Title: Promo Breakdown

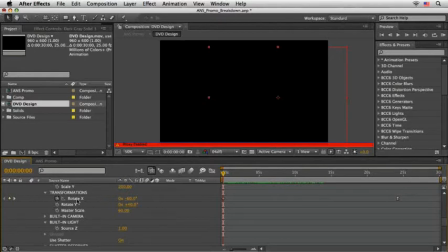[20:41]
As you see, for the Y rotation we need to set it to 40 degrees.
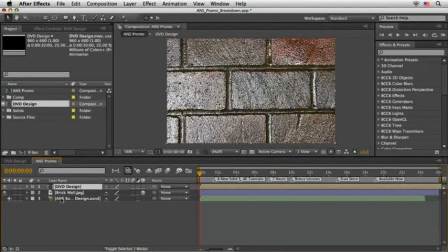[20:46]
So let's come back to the main comp, select the brick wall layer, press R to show the orientation and rotation value, and then quickly set the y rotation to 40 degrees.
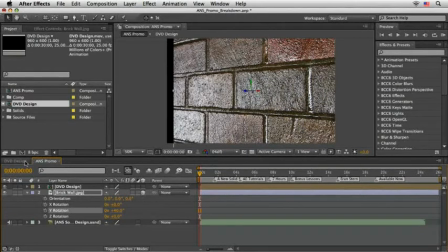[20:59]
Now we can return to the DVD design comp and look under the rotate x.
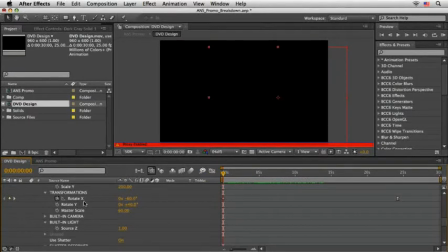[21:05]
Here of course we have two keyframes, minus 60 at the first frame and plus 35 at 24 seconds and 6 frames. Note that this is an easy easy keyframe. Okay, with this in mind,
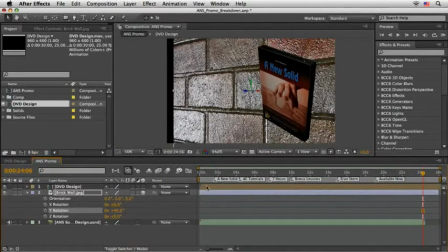[21:20]
come back to the ANS promo comp and let's mimic the same animation here. So with the first frame, set the keyframe for X rotation with a value of minus 60.
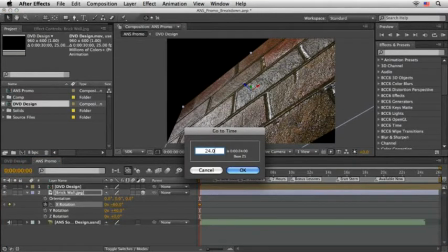[21:34]
Then move to 24.06, which is 24 seconds and 6 frames, and set it to 35.
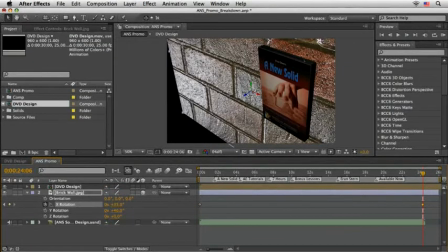[21:43]
Then press F9 to convert this keyframe to an easy-ease keyframe. Excellent! Now scrub the timeline just to check it aligns well.
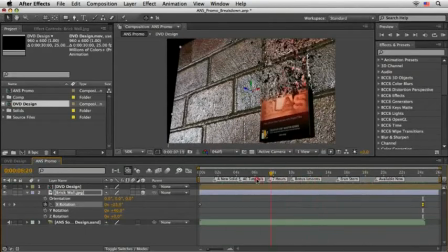[21:54]
Looks very good to me and this is without any camera or lights in the scene. Wonderful! I want to remind you that if you prefer you can of course use After Effects built-in camera and lights to create the same look. but I
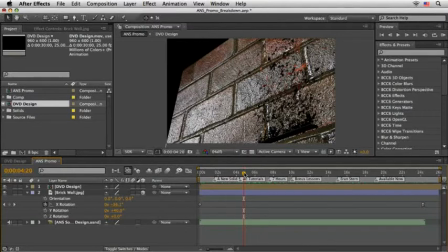[22:10]
rather use this method here because it is easier and also applies when you're working in an environment that doesn't support 3D camera, for example Premiere Pro or Final Cut Pro. I'll use this method once again later when I'll add a 3D title,
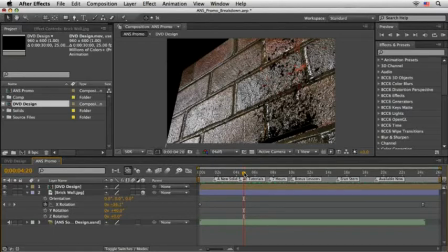[22:27]
but for now we need to mask some part of the background image to integrate it better to the scene and mimic the
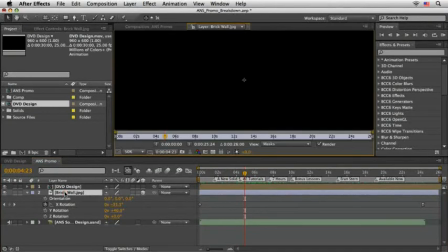[22:35]
For that, I'll double click on the layer and here in the layer view I'll draw a rectangle mask
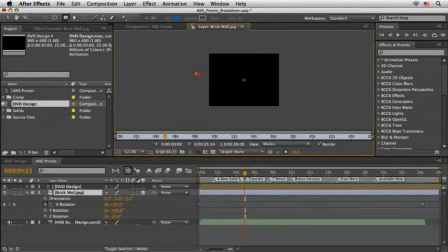[22:41]
which will reveal two thirds of the image and hide the upper third.
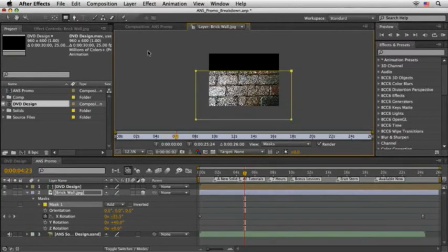[22:46]
Now back in the comp view I'll press F to show the feather values,
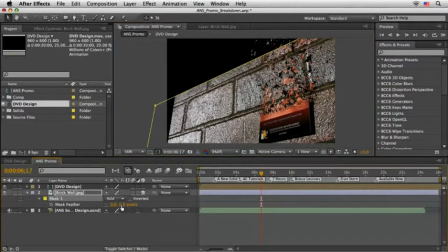[22:52]
disable the proportions and set the height feather only to a huge number like 600. It still doesn't cover the whole frame so we need to modify the position a little bit. Press P and change the values here to 270 for the X,
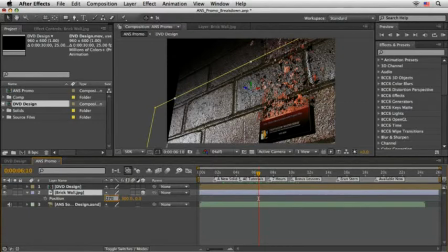[23:11]
470 for the Y, and minus 80 for the Z. Again this is my values, you may need to plug in different numbers.
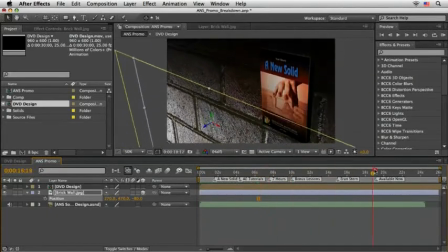[23:21]
Anyway, this will place the layer closer to us and also helps to hide the edges. Now, since we changed the position of the layer in 3D space,
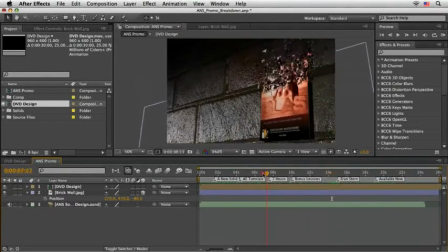[23:32]
mathematically it might not be a perfect alignment, but I think we can live with it for now. Let's scrub the timeline to check its integrity. Well, it looks perfect, and although there is a slight change in perspective, I think this is the way I like it.
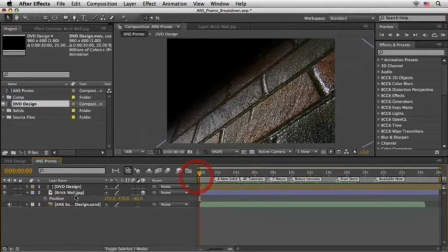[23:51]
An alternative method could be of course to use one of the effects inside After Effects like the Repetile or the Motion Tile effect and then instead of moving the layer just expanding its boundaries.
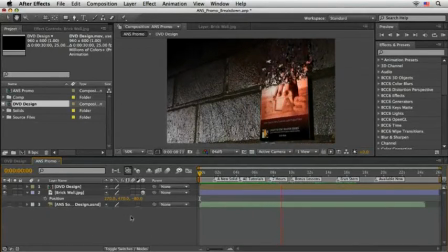[24:06]
But I feel it looks good as it is so I'll stick here with the simple approach. I think that using this mask trick we made it look very good and lighting wise it also looks as the light comes from the bottom left of the comp.
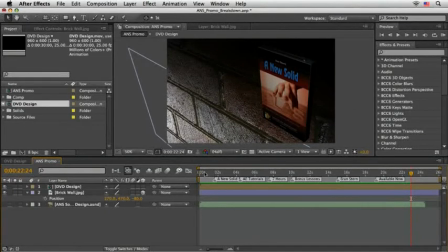[24:25]
This is another big saver in render time. Ok, the next step is to design our main titles.
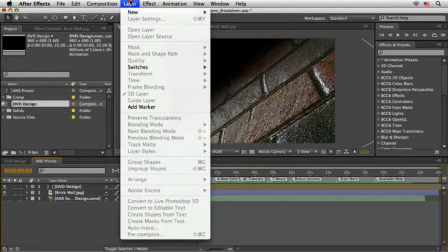[24:34]
For that, you guessed it right, I'm going to create a new solid.
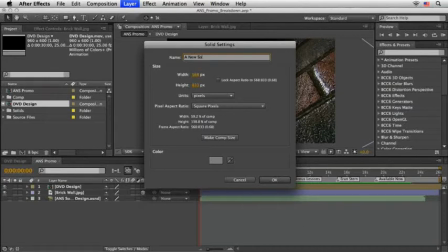[24:39]
In fact, I'll even name it a new solid. Let's set this one to the comp size and choose OK.